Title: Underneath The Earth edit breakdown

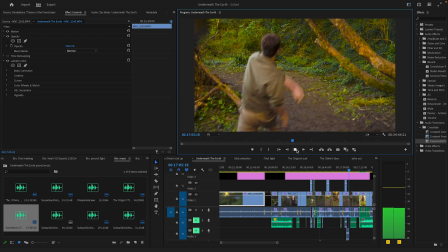1986s
Yeah, it works really well. And just doing it purposely and doing it well kind of helps the viewers think there's a lot more like put together.
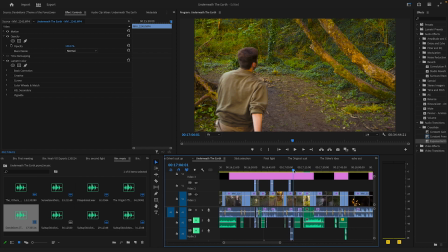1993s
Because they're kind of like, oh, it's changing shots and it looks consistent. But yeah.
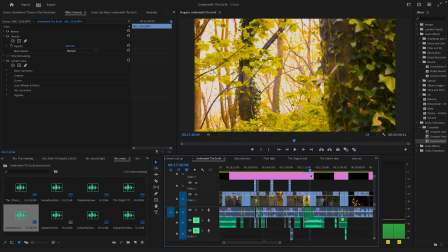2001s
Then...
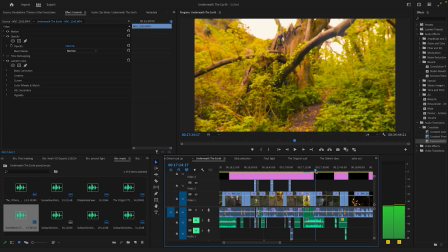2006s
Oh, pardon me. Then here, it's the kind of the other almost leaving.
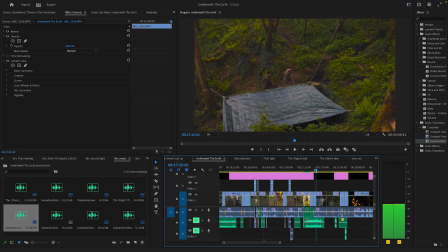2013s
And originally I put together, it was very simple. Yeah, again, it was kind of like keeping the continuity there. I think I met there. I wanted another shot here at this angle. I just thought it was important because you kind of see him look back, almost like he's like, I wish I could like stay.
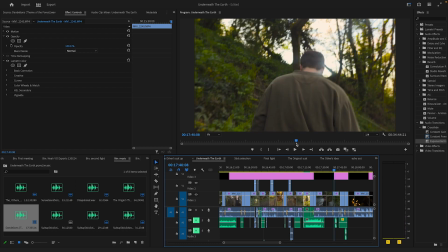2029s
He looks back again. And then you have it here. The thing is, I was going to use the audio of her in the actual shot saying stay the night,
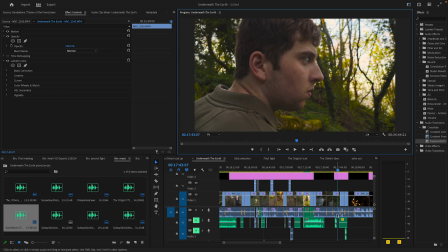2038s
but I kind of like the fact that it was distant. Like almost we're with him about to leave and we're kind of just like, oh, we're going to get to stay. And then we hear it and we're even like, wait, what did she say? And I like that.
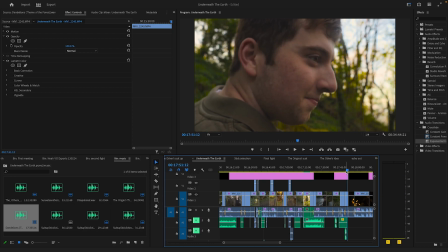2054s
I love this section. This is probably one of my favourite scenes. Just kind of the joy in his face, bless him. But yeah, that was a quick one to put together too. Campfire scene was interesting because, yeah, again, very simple to put together because we filmed it very simply. The only issue was this in between section here
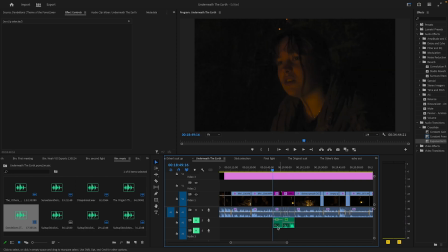2078s
where, well, you see here we have the audio now, but I'll talk about that later. we missed 3 lines. I didn't have a shot from either or anything. So what I had to do is I put 2 like kind of outside clips in its place.
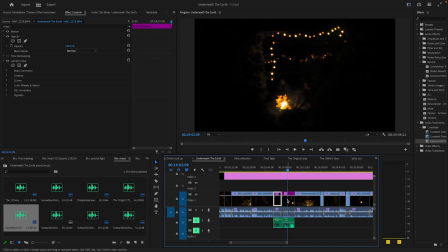2096s
In its place to fill that in basically, and I decided I had to do some ADR, like additional lines to
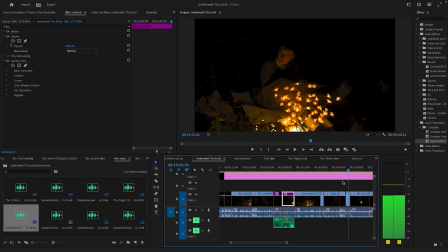2111s
fill that in. And then again, smooth sailing. Issue here, you may spot it. Have I turned off the mask? I have. Issue here, you may spot it if I turn off this. His screenplay is in the way. Which is a big whoopsie.
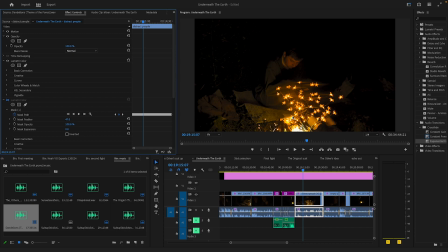2133s
And it was funny because when we were filming it, he literally said, "Oh, is the screenplay in the way?" No, it wasn't. I didn't think it wasn't, but I'm blind. So you can see his screenplay there, and that was a bit annoying. So what I tried to do is I tried to put a mask over it to cover it up, and I tried to track it, but it just kind of works, but it kind of loses itself there.
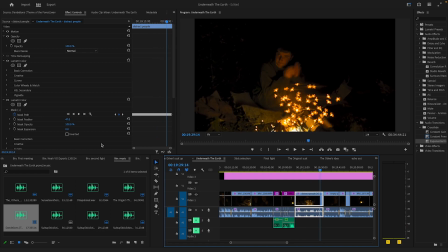2152s
You can see that it kind of loses itself. So I'm debating whether I keep it in or just leave it. Maybe it's less noticeable if it's not there.
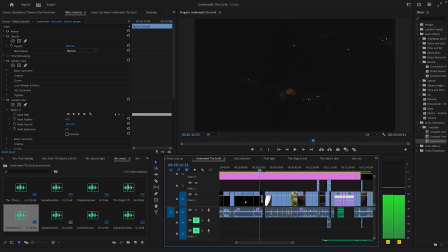2161s
Yeah, again, just keep going through it. I need to turn off the music there, yeah.
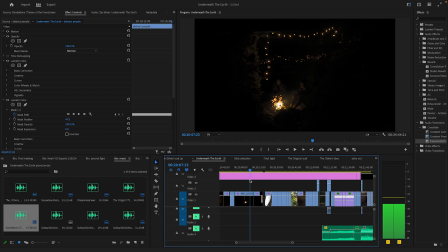2168s
You see here, with the 2 shots we used earlier on. From earlier, and I kind of stole those, put those in. But yeah, sorry, I was fucking around with the colours.
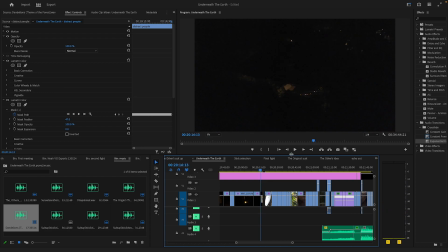2185s
Then I had it to fade to black because you can hear him laughing, and I kind of just like that it faded to black, like very subtly.
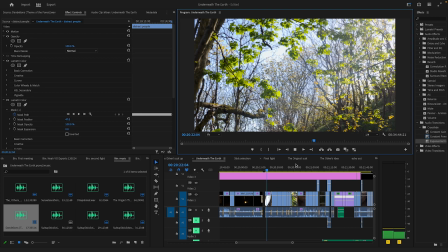2194s
And it's like a new day. It's like almost it went to sleep and it's a new day. I didn't want any music here.
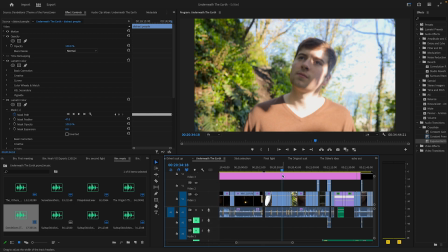2200s
I just wanted it to be kind of like just you with the nature, kind of going with it, experiencing it.
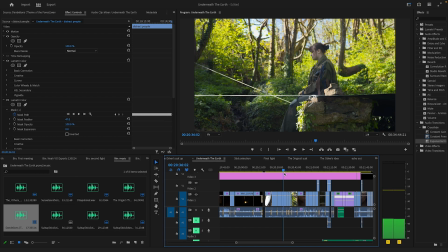2208s
This is the selecting this. Now putting this together, it was fine. I made a choice here. She starts waving, and then it cuts to him waving, and it cuts back to her waving.
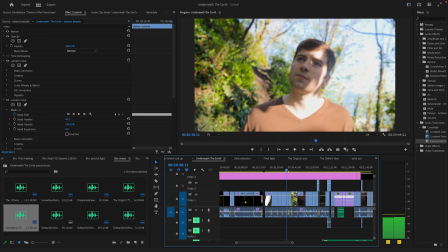2219s
But the thing is like originally what I did was I literally just had the clip, cut it, moved it, and then put the other waving instead.